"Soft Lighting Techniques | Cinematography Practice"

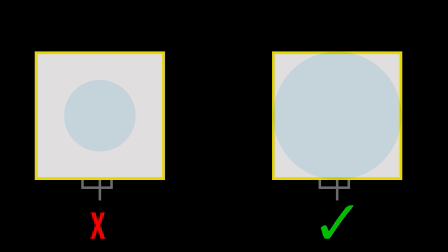[4:04]
You don't want to just have it be a small beam inside the sheet, because that's not creating a big broad source. You want to make sure that the sheet is far enough away from the softbox or far enough away from your light source that it fills the entire sheet of silk. Alright, so for scene 4, I changed it up completely, took away the softbox, took away the diffusion, and left with the hard light. So what I added was a V-flat board,
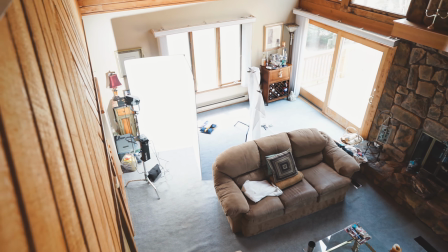[4:29]
and this V-flat board is a great tool to have if you wanted a really big bounce or if you want a really big neg.
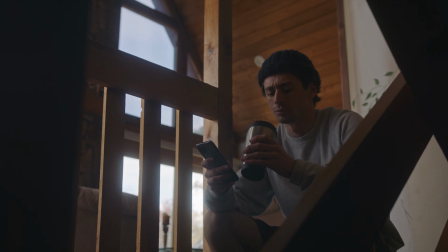[4:35]
So a V-flat board is a great tool to have. So to achieve this bounced look right here, as you could see, first thing I did was take my mono light, add a cone attachment, and I shined it directly onto this white bounce. So the benefit of using a bounce instead of a softbox is the fact that it's not directional.
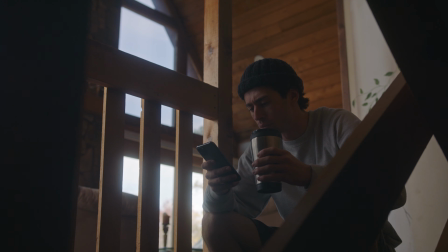[4:52]
Immediately you'll notice that the light doesn't have any sort of harsh shadows or harsh light or any sort of shine or anything, because
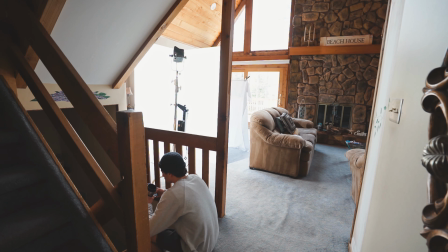[4:59]
the light is being bounced off of a white card, which is already diffused. So for the fourth scene here, I pretty much did the same exact thing, but instead of using the plain white bounce, I ended up using unbleached muslin.
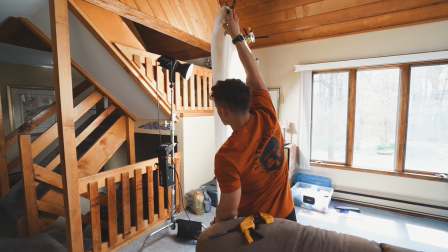[5:11]
The reason why I wanted to show unbleached muslin is because it's a different material than a typical white bounce card, and it has a slightly warmer tone to it.
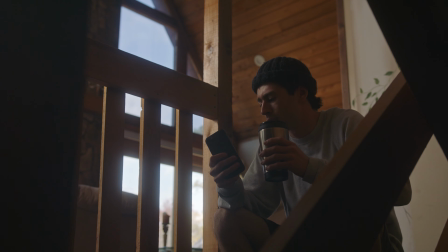[5:19]
So you could use unbleached muslin as a bounce or as a heavy sheet of diffusion. For this particular circumstance, I used it as a bounce. One major thing that you might notice in here if you take a closer look is that the key light is slightly warmer than the white bounce. All right, for setup number 2, I had Tomas stand by the window. So my goal for this setup was to introduce hard light and how to transform that into soft lighting. So what I did was, because it was an overcast day, I didn't have any natural sunlight,
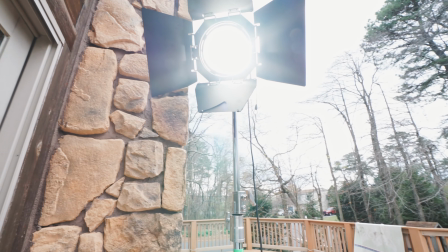[5:47]
so I took my Forza 300, added a Fresnel attachment to it, and shined it directly through the window. Since this window had some particularly cool shades to it, shining the hard light through those shades in the window created a nice design on the wall.
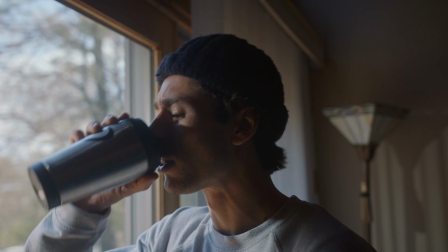[6:00]
First scene here, I didn't diffuse anything. I just let the natural hard light from the Forza 300 shine directly through the window and right onto his face.
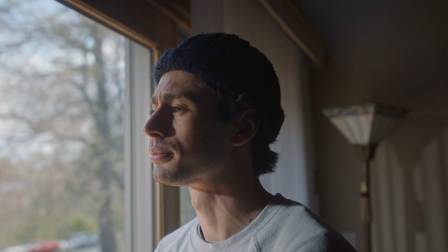[6:08]
And as you can see here, he can barely see. The light is extremely hard. Look at all of these different shadows that are going on when he moves, and they're very defined. That's how you know it's hard light compared to soft. So moving on to the second scene here. So what I did was adding a window shear.
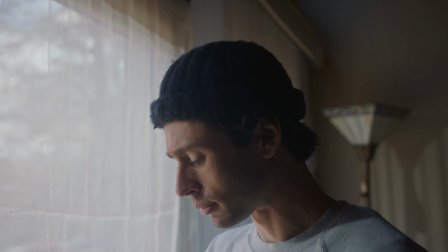[6:23]
Now this was something that you could do initially from the start when you're designing a particular scene here.
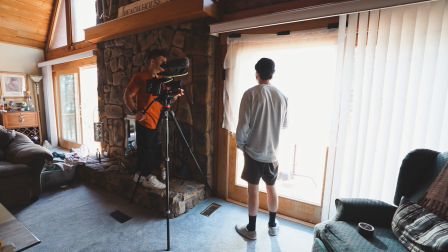[6:28]
And adding a window shear to a window has a couple benefits. It cuts off any hard light, creating a little bit softer of a light.
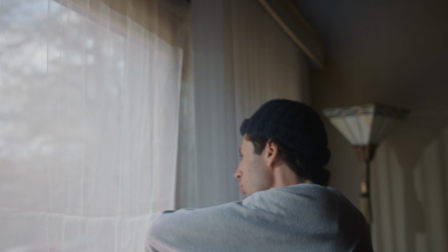[6:35]
It also adds a little bit of a production design to the window if it's just bare. And no, I'm not a production designer.
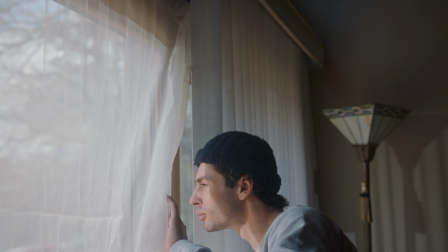[6:41]
I'm not the best at setting things up like that, but this is the purpose that I wanted to just show today,
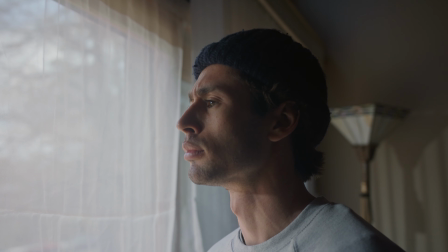[6:46]
was if you add a window shear in front of a light, even though the hard light is still present, it'll cut down the intensity and it'll definitely create a softer look. So right here, you can see that the light is a lot softer.
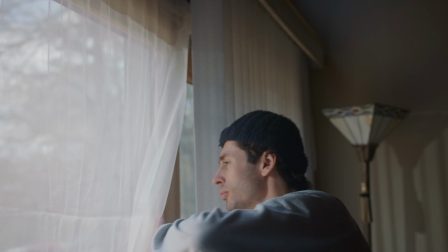[6:58]
And as he peeks through the window shear to reveal something, to look through the window,
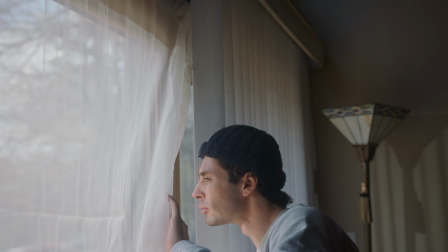[7:03]
you'll notice that the hard light is a lot more intense than the soft light when he comes back.
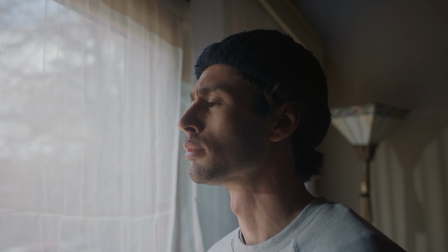[7:08]
So that's the one thing I want to note is when you're shooting against a window, it could be kind of interesting if you wanted to introduce any sort of window shears, and they come in all different shapes, colors, and sizes. The colors and options are endless, and that's really what creates your cinematic style for a particular scene. And for this one, I just used a basic white, but I just wanted to show and emphasize the point that hard light can still be diffused on a certain object, yet still be hard in the background. So for scenario 3, it's pretty much the same setup as last time, but the one thing that I did change was instead of adding the shear to the actual window,
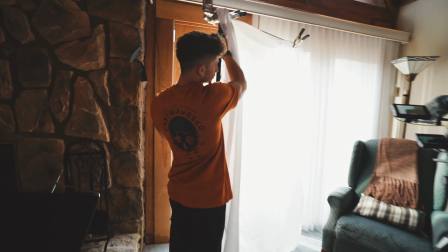[7:43]
I just put it on a stand and brought it closer to Tomas's face.
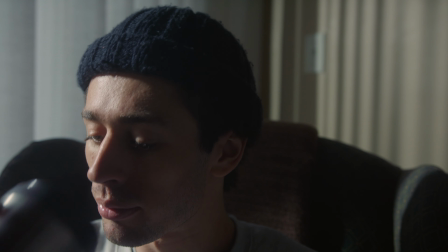[7:47]
So as you can see in the first setup, so the light is really harsh and there's still some really cool patterns on the window, which I really like, and it emphasizes that hard light. But for this particular scene, I wanted to make sure that the light was soft. What I ended up doing was adding that same window shear, putting it on an arm on a C-stand,
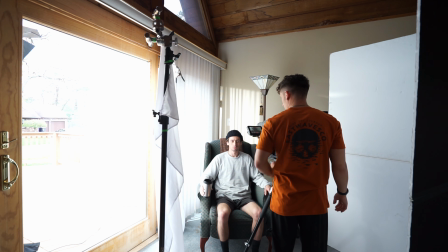[8:04]
and putting it in front of the window next to Tomas's face, cutting off only part of the hard light,
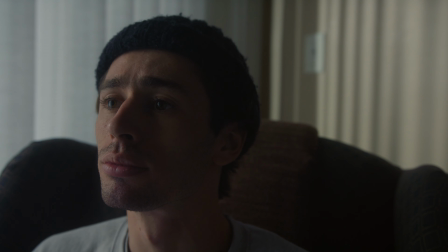[8:10]
which ended up softening it on his face only.